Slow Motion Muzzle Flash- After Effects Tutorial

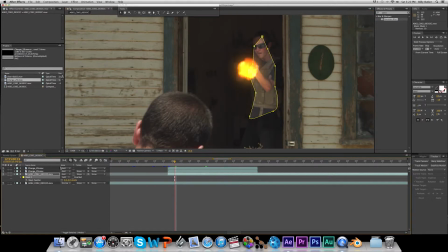Now what we're gonna do is hit MF on the keyboard, which will bring up the mask feather properties. We can just feather it out to wherever it looks natural, so it looks pretty natural right there.
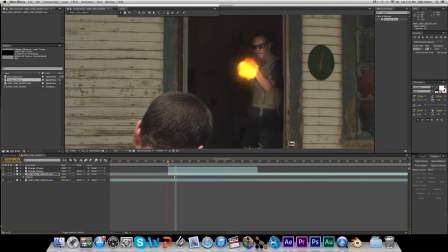Now we're going to hit T for opacity, go back to the first frame, and we're going to animate the opacity now, because that way it looks like the glow is actually interacting with what the muzzle flash looks like.
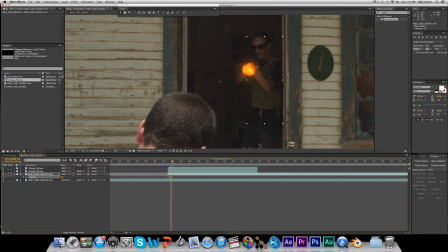So it's going to start at 0, obviously, and until we can actually see the muzzle flash well, like right there, we're just going to bring it up a little bit. Okay, right there. And then just keep going along, and the brighter the muzzle flash gets, the more we turn up the glow on Jacob.
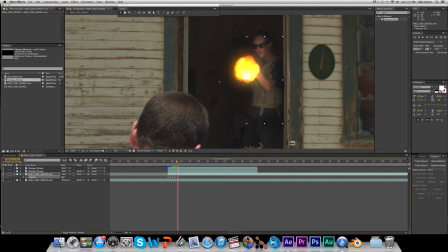And right there it looks like it's at its brightest, so we can make it full 100. And can keep it there until about right now.
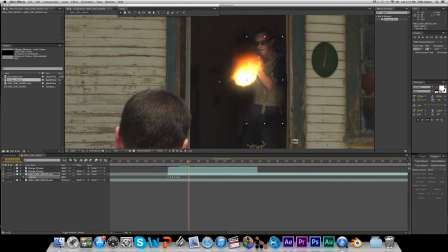I'm going to start bringing it down a little bit more. We're just trying to sell the realism of the actual muzzle flash to make it look like it's actually there. That's the purpose of the glow. And we don't really need glow on the walls or anything like that because it's not really affecting that much of the walls.
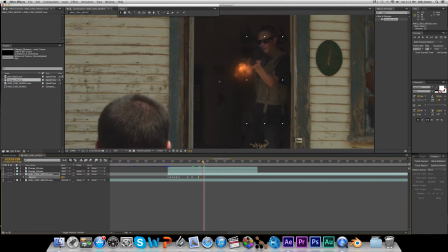It's mostly inside. And then right here, you can turn it down to 0. And then you can hit Alt and bracket, and there you go. You have your glow.
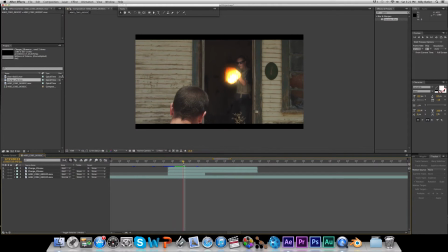So we're going to go to about right here where the muzzle flash is biggest, and we're going to bring in our smoke hit.
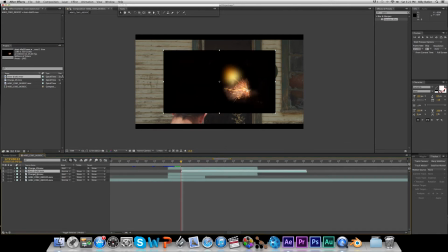So we're going to place it in under the muzzle flashes
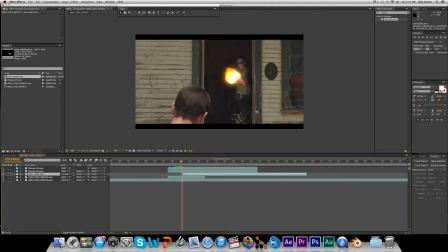and get rid of that first frame because it has like all the sparks in it and whatever.
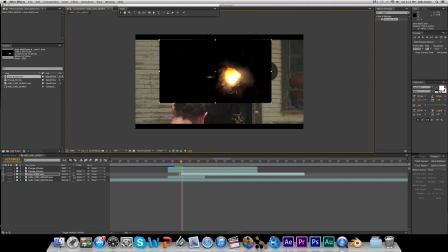Okay, now what we're going to do is change its blending mode to screen, which will get rid of the black,
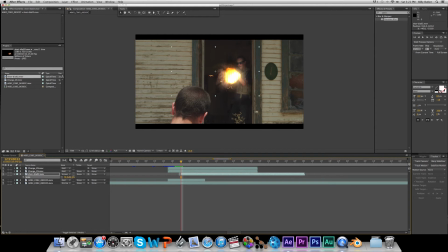and then hit S for scale, and then scale it down to about the size of the muzzle flash. So like right there. That looks pretty good. Okay, now we're gonna go to fast blur, and we're gonna blur this as well.
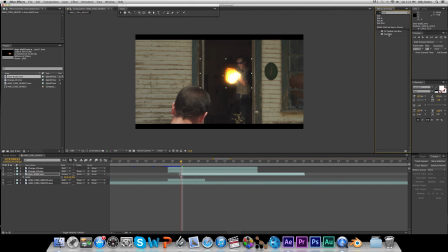So fast blur, we're gonna blur the smoke. Make it about, I don't know, like 8 or 9. Then we're gonna hit T for opacity, and we're gonna just bring the opacity down,
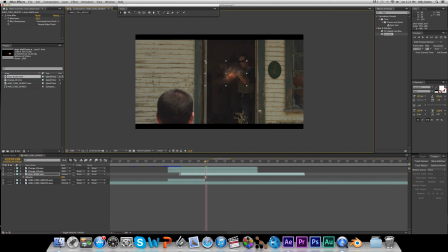maybe bring the scale down a little bit, just to make it look a little bit more realistic. That's pretty much it. There we go. We have our muzzle flash in slow motion. So I hope you guys enjoyed this tutorial. I know it took a little bit long, but thanks for pushing through with me.
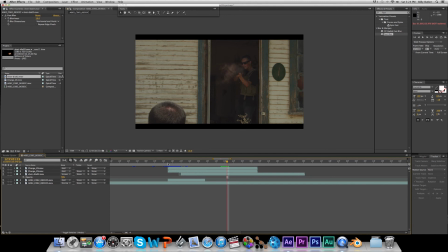So thanks for watching, guys, and also subscribe to our main channel and our second channel as well. Thanks, guys. Hope you have a good summer. See you next time.